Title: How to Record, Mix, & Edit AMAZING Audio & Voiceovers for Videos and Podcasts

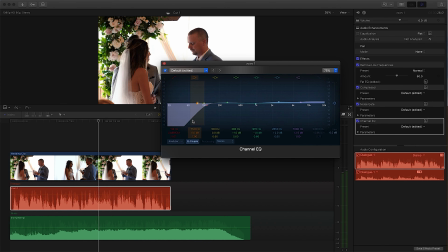(12:22)
It doesn't matter if you do it 3 or 4 times, you can be redundant as long as the sound still sounds good.
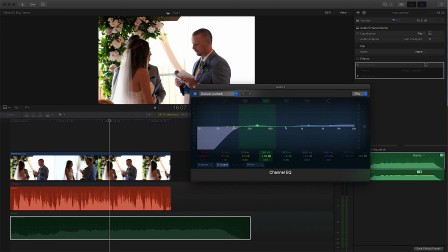(12:28)
So what I did was I gave him a little more body in his vocal, just a little bit right here at 280 with a wide Q, as opposed to a very short Q, which would only be boosting just a few frequencies. But this wide Q is going to get this whole band.
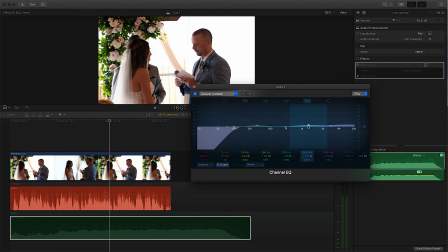(12:45)
And then what I did was I brought up his voice in the 2,000, 2,500 to 3,000 range.
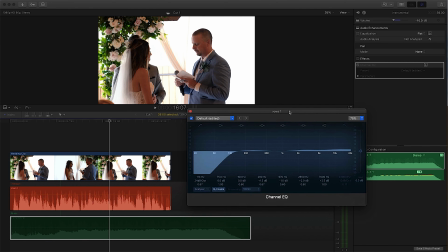(12:54)
That's usually where the human voice register lies in the frequency range. So if you ever need to boost someone's voice, that's a good frequency range to start at. So now what I want to do, I want to go and EQ the music.
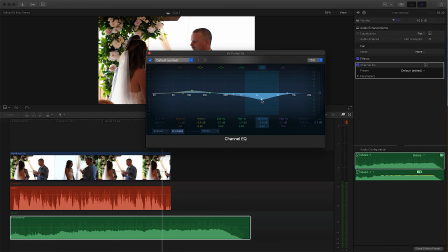(13:06)
And look what I did here. In the same range that I boosted the voice, I actually subtracted from the music. And the reason I did that is because I want the voice to cut through in the 2,500 to 3,000 range, and I want the music to duck in that range.
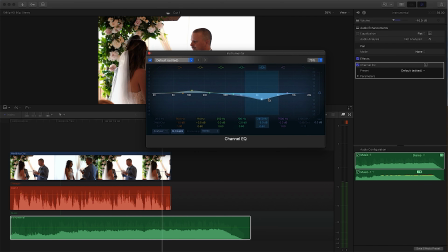(13:25)
That way, the voice has priority over the music in those frequencies. I'm going to disable it, and I'm going to show you what the difference is.
I vow to respect you as a loving husband from this day forward until we pass. I vow to work hard for our family and for our future, and I vow to always end every day with I love you and a kiss.
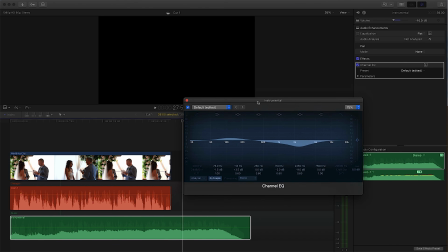(13:44)
Now you can hear that when I enable the plugin, the music kind of moves to the background and the voice moves completely to the foreground.
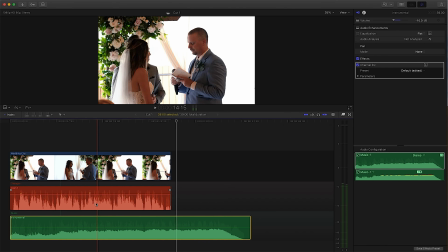(13:53)
You know that the voice is the main attraction here. And that is some basic treatment to get the dialogue out in front and the music behind it.
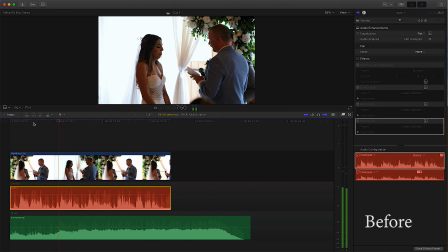(14:01)
Now let's hear what the before and after of all the plugins removed sounds like.
I vow to always love you no matter what life throws at us.
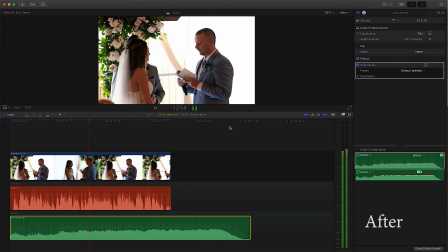(14:10) No matter what life throws at us. I vow to respect you as a loving husband from this day forward until we pass.
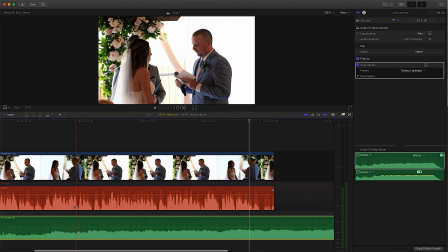(14:17)
Even though it sounds better, there's still some things that I want to do. I want to take those sniffles and I want to reduce them because they're very loud.
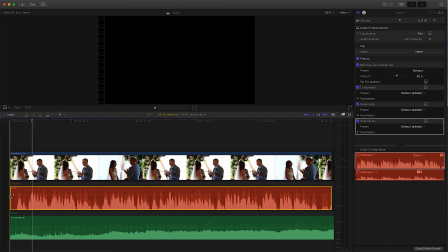(14:25)
One way to do that is what we call automation. So what I want to do is I want to reduce that sniffle. So I want to put a point here.
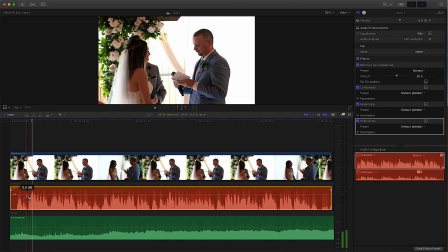(14:30)
I want to put a point here. I want to put a point here and here. And what this is going to allow me to do is bring down just the sniffle.
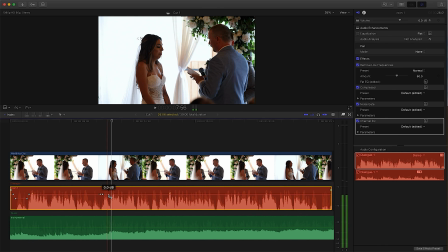(14:42)
Same with this one. Let's put a point here, here, here, and here.
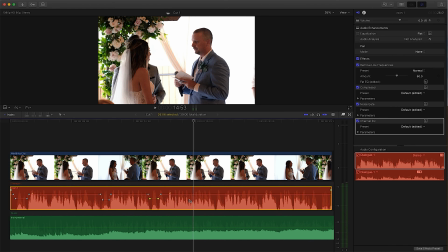(14:50)
Bring it down. And I think that'll do it for now.
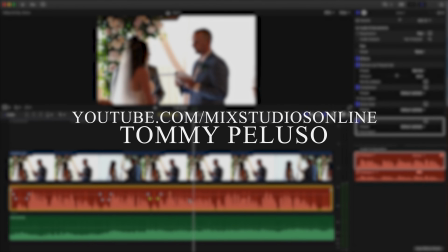(14:53)
I'll have some more in-depth videos on all of these topics, and we'll leave a link in the description below so you can check those out. All right, guys, so hopefully that was really helpful there. Thank you to Vanquish Studios for letting us film in here. We need to come down here a lot more. So please like, subscribe, go check out his channel for a bunch of more tutorials, and hopefully we'll do this kind of stuff a whole lot more. Definitely. Thanks, Az.